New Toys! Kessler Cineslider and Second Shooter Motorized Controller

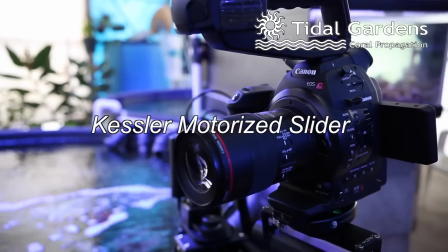(0:00)
How's it going everyone, it's Than from Tidal Gardens. This video is a bit of a departure from what we normally talk about.
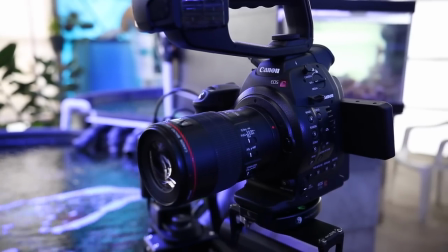(0:08)
I want to talk a bit about what goes on behind the camera.
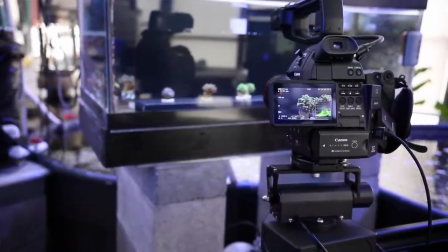(0:12)
Lately I've been playing with a new toy I got a while back and if you've seen some of my recent videos, you may have noticed it in action.
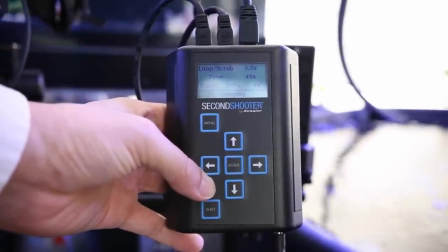(0:19)
I got a motor controller for my slider that allows for some really creative camera movements.
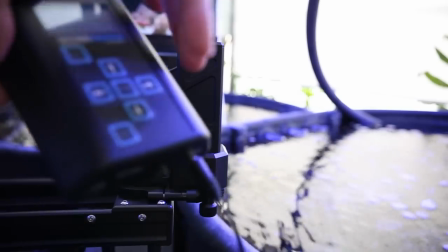(0:26)
Both the slider and the controller are made by Kessler Crane. It's pretty cool that the controller can stick right to the motor magnetically.
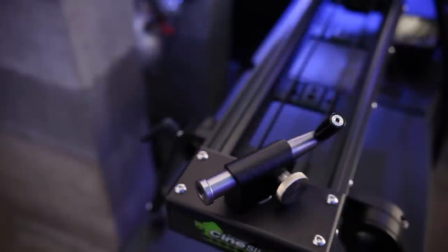(0:35)
Backing up for a bit, why is a motorized slider a good thing?
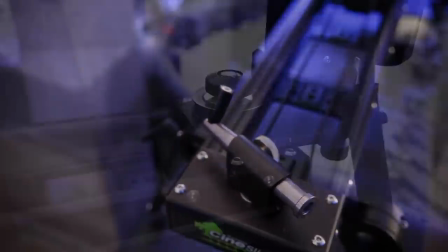(0:40)
Camera movement is a big change going from still photography to videography.
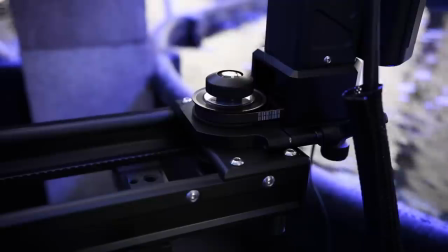(0:45)
So if you are looking to move the camera smoothly, it's a major challenge without the right tools.
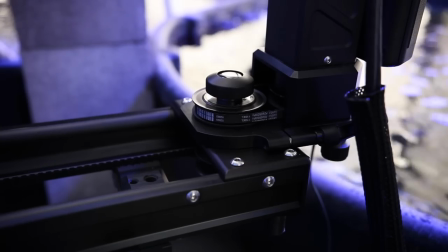(0:51)
I won't get into it too much, but stabilizing a camera is no joke and unless you're trying to shoot a chaotic
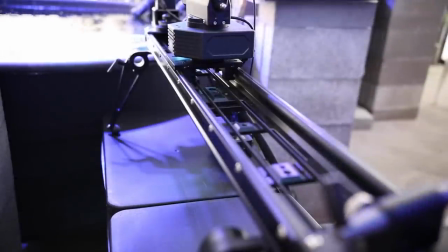(0:59)
war scene like in Saving Private Ryan or something for world star hip-hop,
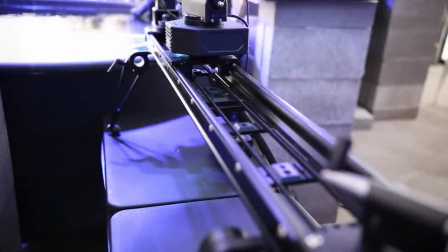(1:04)
handheld camera shake is just not going to do.
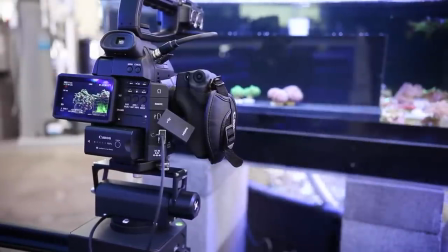(1:09)
The main reason I got this piece of equipment is a controlled slide can show corals in a much more dynamic way.
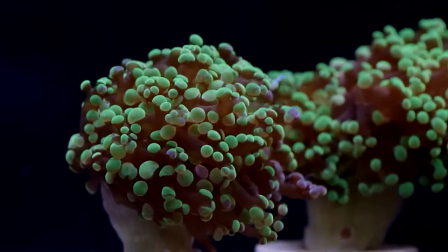(1:17)
Some corals don't need any help. Well, their motion alone creates depth and interest.
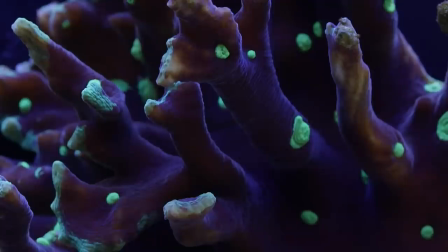(1:22)
But other corals are like monolithic statues.
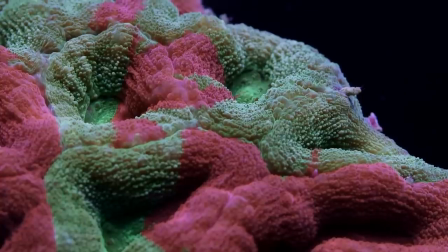(1:27)
Shooting a video of them is really not a lot different than shooting a still image of them, which obviously defeats the purpose of shooting video in the first place.
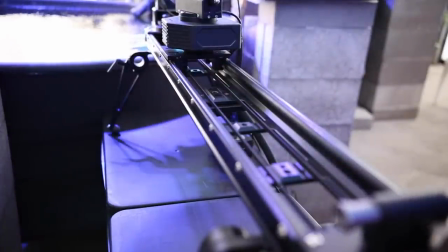(1:39)
So if the coral will not move, the camera must. This is where a motorized slider really shines. lines.
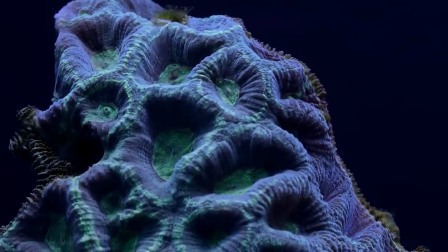(1:47)
A parallax slide like this can capture a very three dimensional feel.
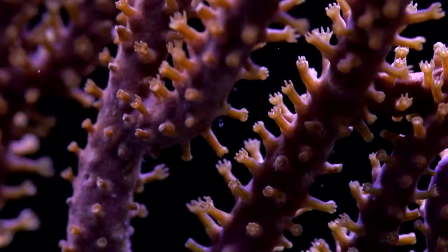(1:52)
Controlled slides combined with tilt can also follow the lines of a coral.
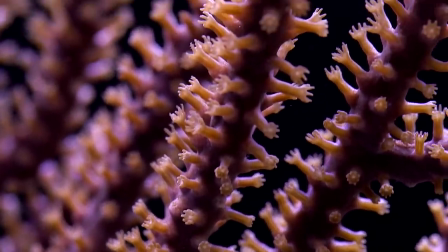(1:57)
In all it's a great tool that allows for some new perspectives that would otherwise not be possible.
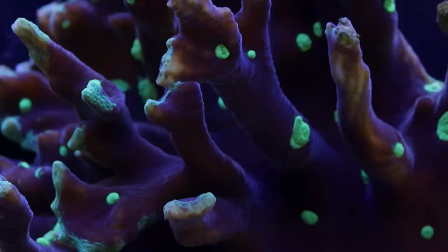(2:04)
Take for example this pectinia. It's a great looking coral but shooting a video of it doesn't really add any more than just a still image.
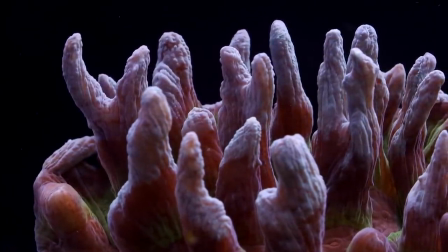(2:14)
Compare that to a sliding shot where you can see the spires in relation to one another and you can really get a sense of the depth of the colony.
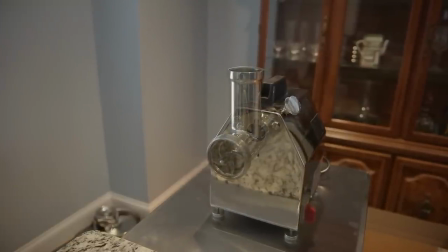(2:25)
One shot that I thought was very cool is a special effect for equipment. I got a meat grinder to make fish food at home.
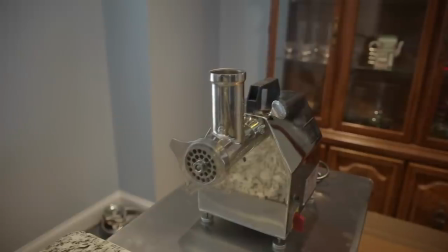(2:33)
And by replicating the same slide over and over, I am able to shoot the grinder in various stages of assembly to show the various parts.
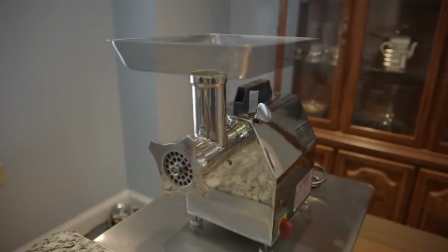(2:41)
By stacking the individual videos and playing with transparency a little, the pieces materialize out of thin air.
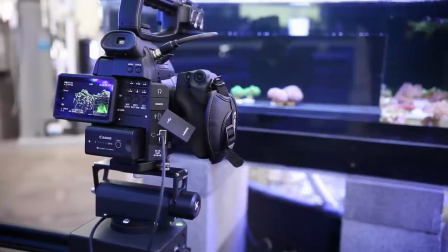(2:52)
I'm sure as I get more experience with this slider there's going to be more creative things that I can do.
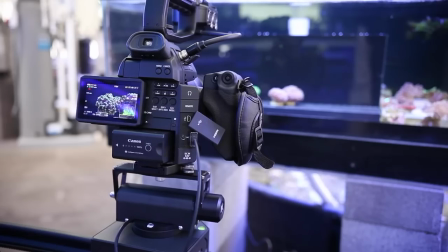(2:57)
Besides, it's fun to get new toys occasionally. That's it from here. Take care everyone.